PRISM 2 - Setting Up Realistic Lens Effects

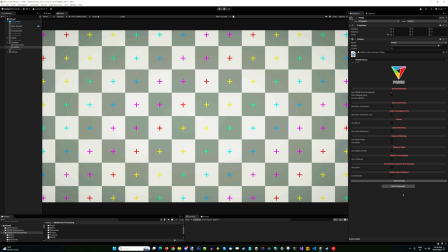(0:00)
Hey all, here we are in a test scene today, setting up PRISM effects for the Universal Render Pipeline, the new PRISM 2 version, which supports URP render graph. So I've just gone ahead, opened up this scene, and this is a world space canvas that we're gonna play around with here today.
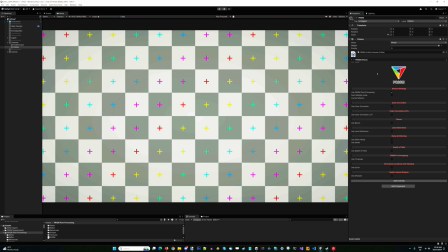(0:16)
I have got a volume profile, I've added PRISM to it, and done all the setup by adding PRISM to the URP settings. So let's go ahead and use it. We're gonna use color correction here,
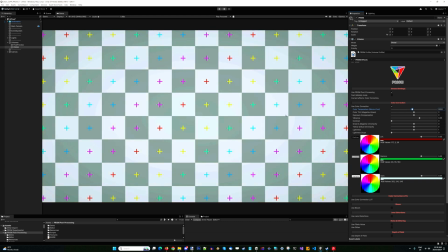(0:31)
and we're going to make this scene a little bit cooler so that we're going to try and hit the white balance a little bit better from this photo. And there we go, that's looking to me pretty white. We can even play with the tint a little bit here, but I don't think we'll do that too much.
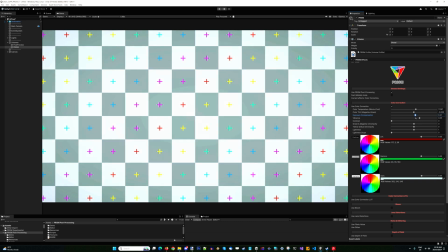(0:48)
And even the exposure compensation we can tweak here as well.
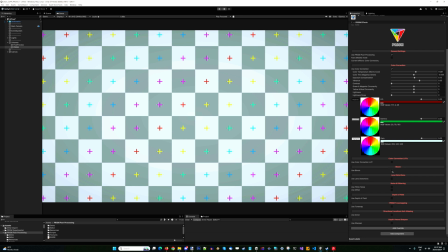(0:53)
Next up, we are going to add a little bit of bloom because our goal today is to simulate an old vintage manual focus camera lens that has some of these old aberrations on it.
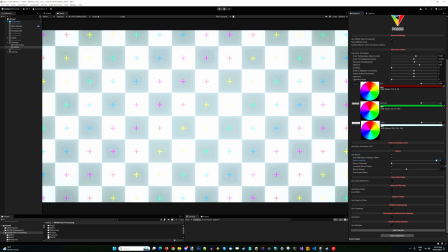(1:03)
So once we enable bloom, we're going to be able to see that we can increase or decrease.
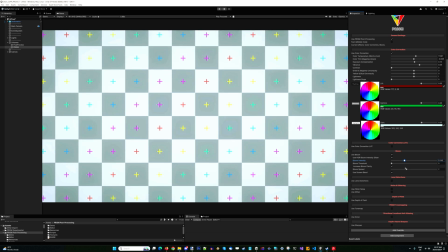(1:07)
And now what this really simulates well is the kind of bloom that you're going to get on an old manual focus lens that is at a wide open aperture, maybe f1.5, f1.8, even f2.0. Lots of these manual lenses do lose contrast, and that effectively shows up as bloom like this.
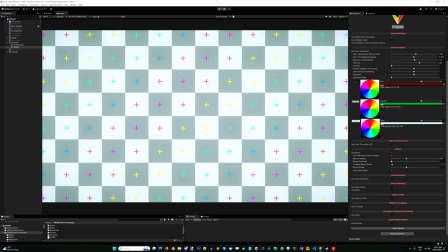(1:25)
And most physically correct is to not put a bloom threshold on it.
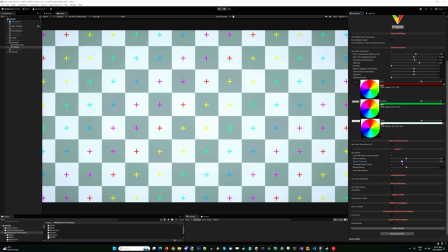(1:30)
If you're using it in a game, you can put a bloom threshold on it, and that works just as well.
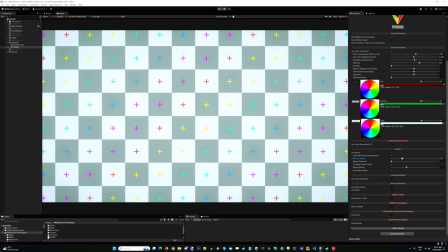(1:35)
But for our purposes here today, we're just going to turn up the intensity slider a little bit, and that is going to get us that old style aberration effect that we want.
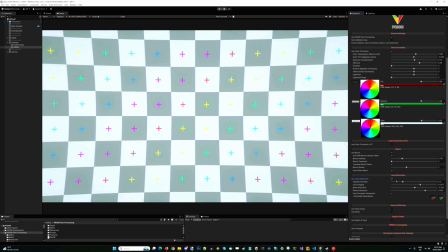(1:44)
Next up, let's add some lens distortions.
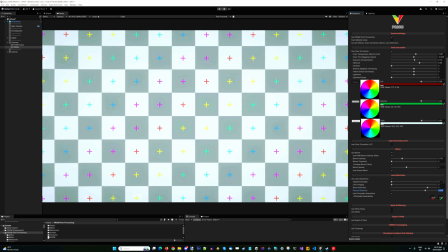(1:47)
In fact, what we're going to do is actually going to reset all of these to zero before we jump into them at all, but let's go ahead and add a little bit of vignette.
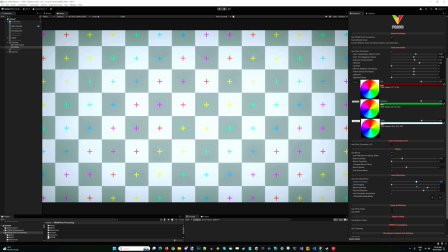(1:56)
So vignette is basically what happens when an old lens doesn't have enough resolution right out to the corners, and it doesn't fully cover the image frame, usually the image frame of a camera sensor.
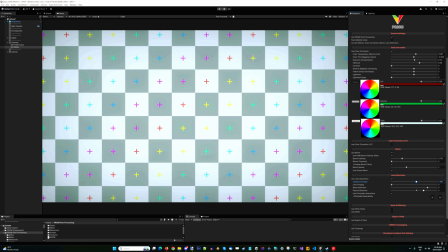(2:11)
And this normally happens when the lens is, again, at a wide open aperture. So by increasing the vignette strength there a little bit, again, we're just helping to give that feel of an old vintage lens that's wide open.
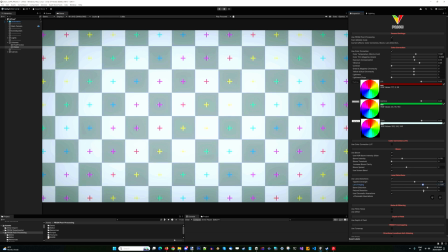(2:24)
Now, fringing, this is a very important effect, which not many other post-processing pipelines, including Unity's built-in pipeline, has.
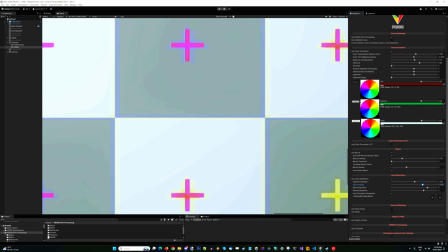(2:31)
But you can actually zoom in here and we can see what this lens fringing does. And it actually creates a very simple fringing effect on these contrasting edges.
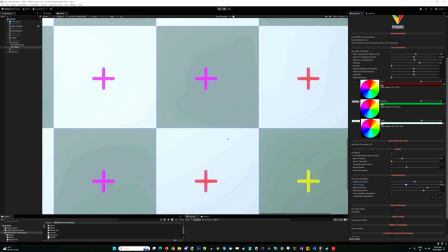(2:41)
And if you've ever used old manual focus camera lenses before, and look,
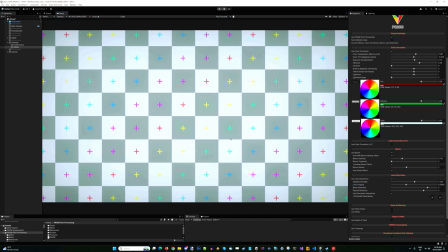(2:46)
even some new lenses do this also, but you will know that fringing, when at a very wide open aperture, is very, very common. And it helps take a lot of that digital sharpness and digital harshness off the final image.
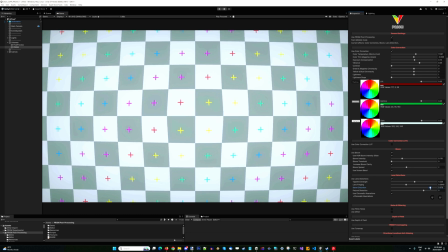(2:59)
We're also going to go in here and play with some barrel distortion.
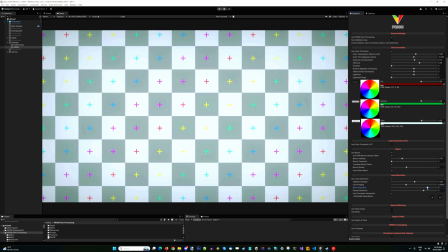(3:02)
We're going to say that we're probably using probably a wide angle lens, so we're going to go for some negative barrel distortion. And the Petz Vale distortion feature here as well is a great feature to simulate some of the more unique older lenses, particularly lenses like, you know, you've got the Carl Zeiss Biotar designs, the Carl Zeiss maybe Distagon,
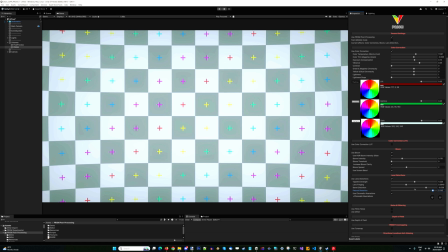(3:21)
but lots of those old kind of Zeiss designs display a little bit of Petz Vale distortions. Lenses like the Helios 44, which are very famous for this as well. And as you can see, that does distort out straight lines towards the edges of the frame whilst keeping the center of the frame perfectly straight,
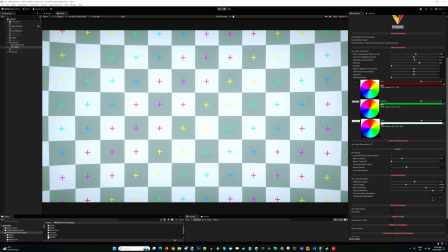(3:39)
which is quite accurate to what lenses actually do. And what we're going to do here is we're just going to crank this up to max just so you can see the maximum chromatic aberration. And this is like, this is broken lens level of chromatic aberration. We don't want a broken lens here. We just want a lens that's, you know, not perfectly put together.
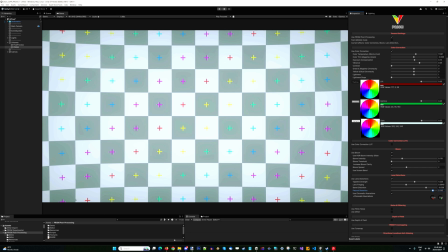(3:57)
Maybe some of the elements are a little bit wonky, and that's what this does here.